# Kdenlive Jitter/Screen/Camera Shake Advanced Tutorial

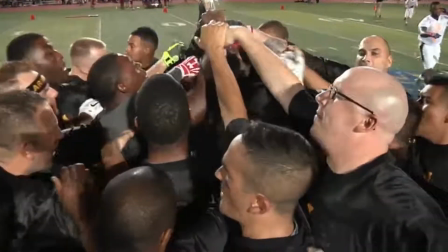0:00 Hello and welcome. In today's tutorial, we will add screen shake effects to accent single moments of a scene.
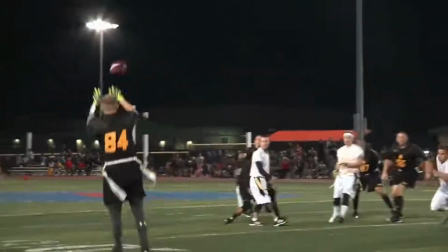0:05 This is opposed to a constant shaking, which I cover in a different tutorial. We will cover three types of screen shake, so let's get right to it.
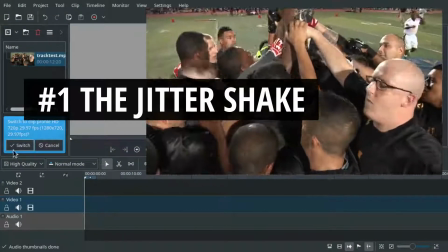0:12 The first one is a jitter effect caused by instant back and forth up and down panning.
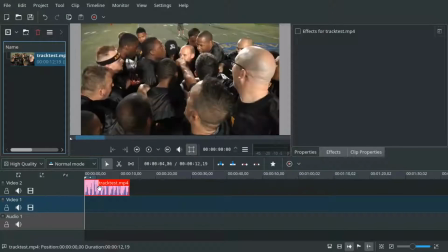0:19 Let's add our clip to the timeline. And first up, we need to split the audio.
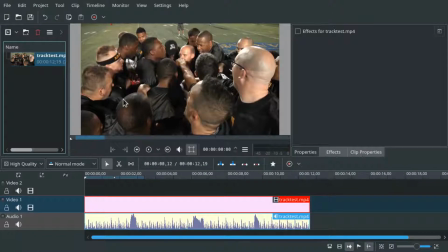0:25 So right click it and press split audio. This is very important as we will duplicate video clips, but audio should stay on one track.
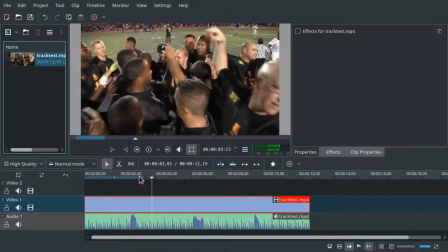0:32 Now we also ungroup this, and we want to split the first video scene because we want to zoom into it.
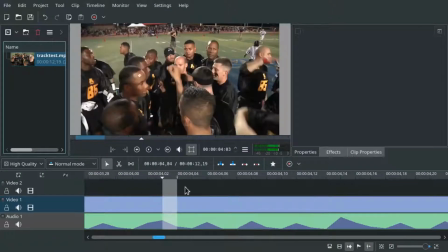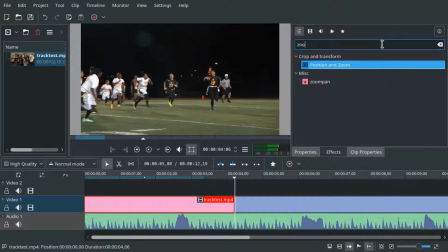0:46 So let's add the pan and zoom or position and zoom effect, and in properties,
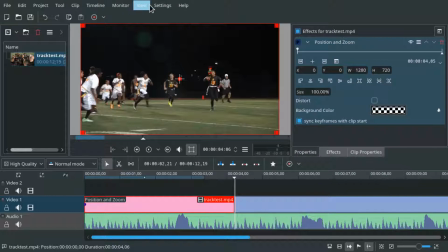0:52 which you can enable via view properties, we will zoom to 110% and center the video using the align buttons.
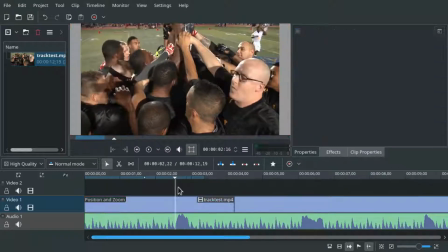1:03 GPU effect users might have to do this manually. Now let's go to the point in time where we want the screen shake to happen. It's easy to find in my project because the music already has an extra beat at that moment.
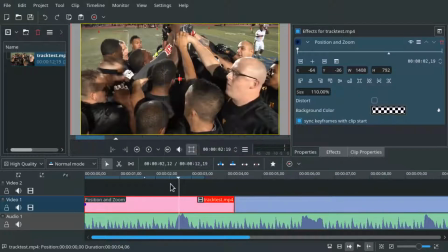1:14 Now we duplicate the video clip by copying and pasting and dragging it on top.
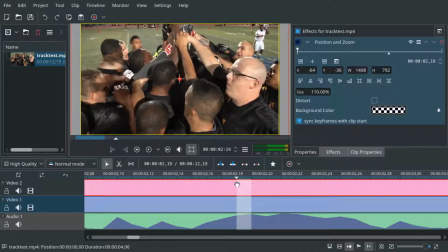1:21 Now we split three frames with a distance of one frame each and delete the rest. For splitting, we can use the Shift-R key combination.
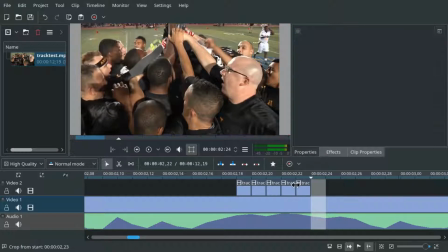1:33 And we can use the delete key on the keyboard to delete the stuff we don't need.
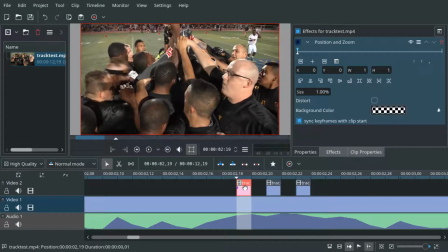1:38 On these one-frame clips, the position and zoom effect might be screwed up, so make sure to press the Go to Previous Keyframe button and then set the size again if it's not 110 anymore. And now center it horizontally, but don't center it vertically, instead align to top.
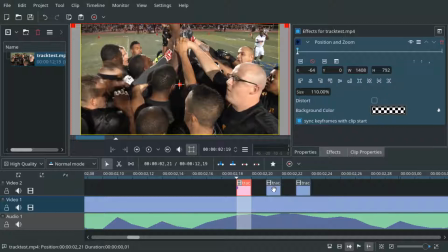1:57 And we do the same with the second one.
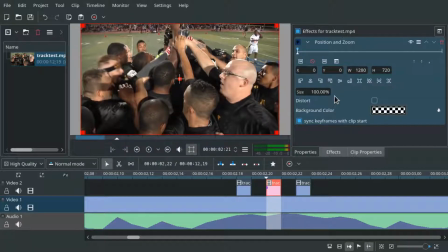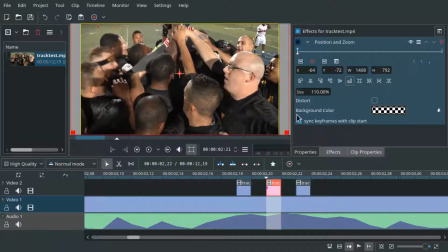2:08 But we align to bottom. And with the third one.
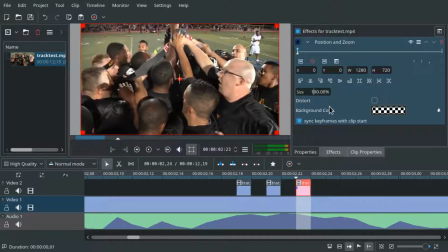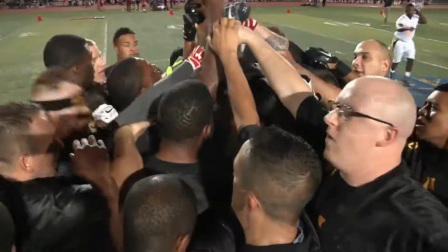2:18 And we align to top again. You can also play with the actual positions. And that is it.
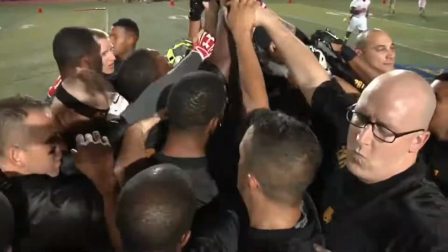2:24 This jitter effect gives the impression of force, an impact, explosion, or earthquake.
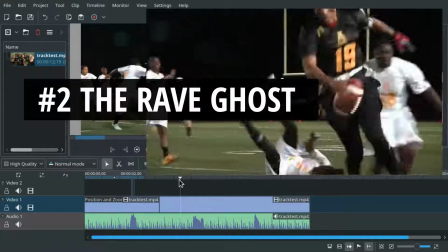2:29 The second effect is a transparent mirrored overlay that conveys agility, power, and speed.
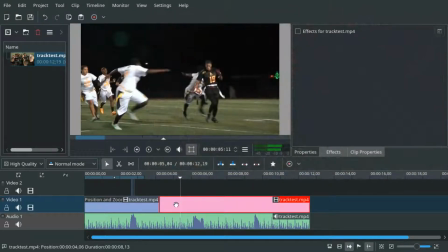2:34 We don't use the zoom filter this time, but again, we duplicate the video clip and single out three frames.
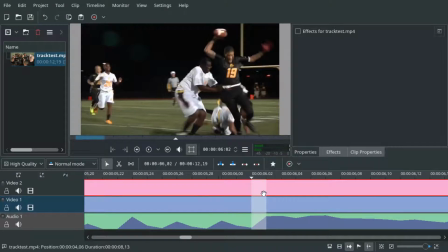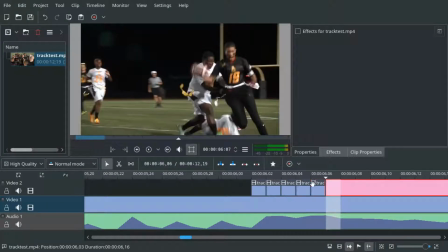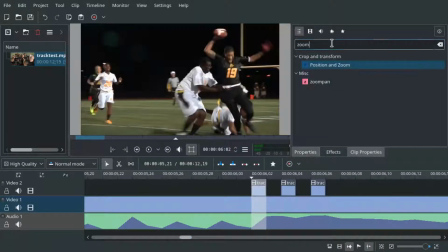2:52 We then apply the mirror effect
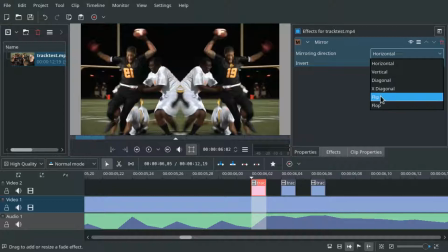2:59 and we use the flip parameter for the mirroring direction.
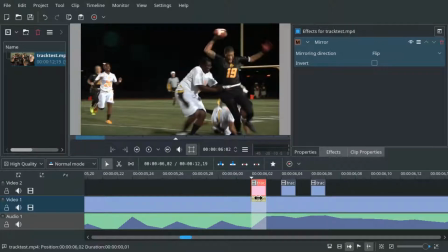3:04 We also add a transition by clicking at the bottom left corner, for example, and we set it to a composite transition
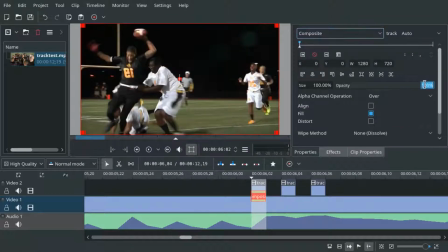3:14 and we set opacity to 50%.
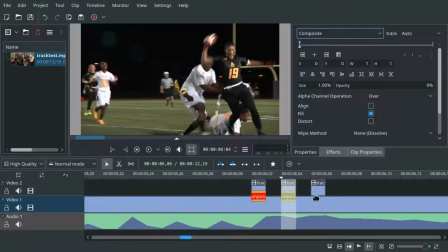3:17 And now we can use Ctrl C and Ctrl V on the keyboard to paste the transition to the other frames.
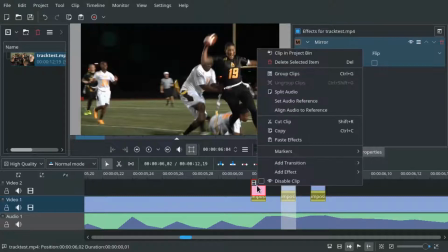3:24 And the same with the effect, copy, and then paste effects.
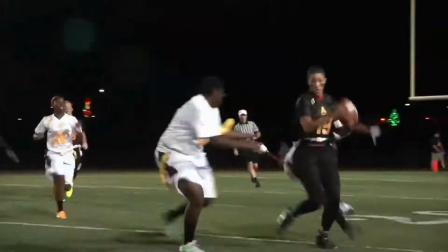3:33 And suddenly the movement seems fantastical and superhuman for a moment in this confusing split second.
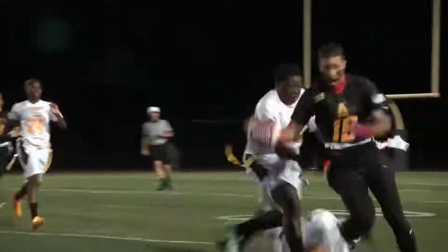3:39 This tutorial, by the way, is inspired by Olufemi's awesome Jitter Shake and Earthquake Premiere Pro tutorial.
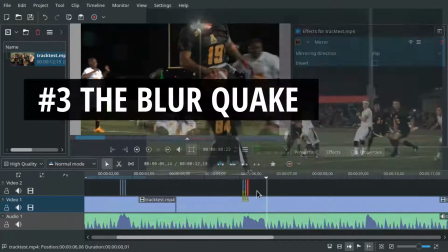3:45 You can find a link in the description. For our final effect, let us again isolate three frames.
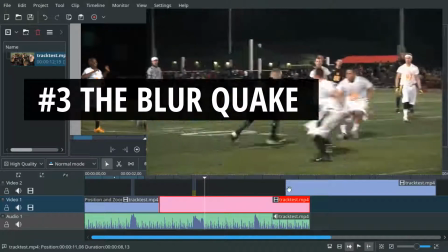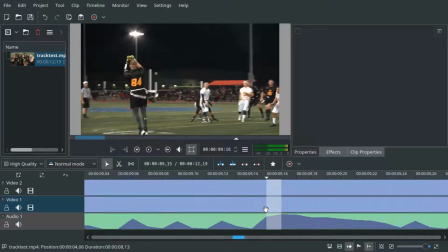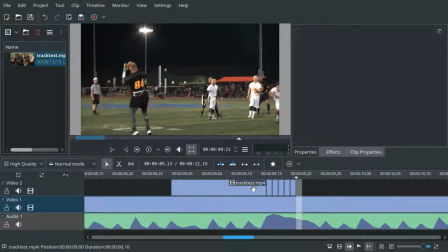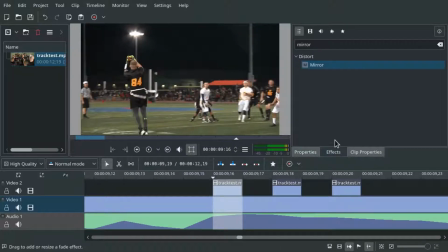4:05 The effect we apply this time is the box blur.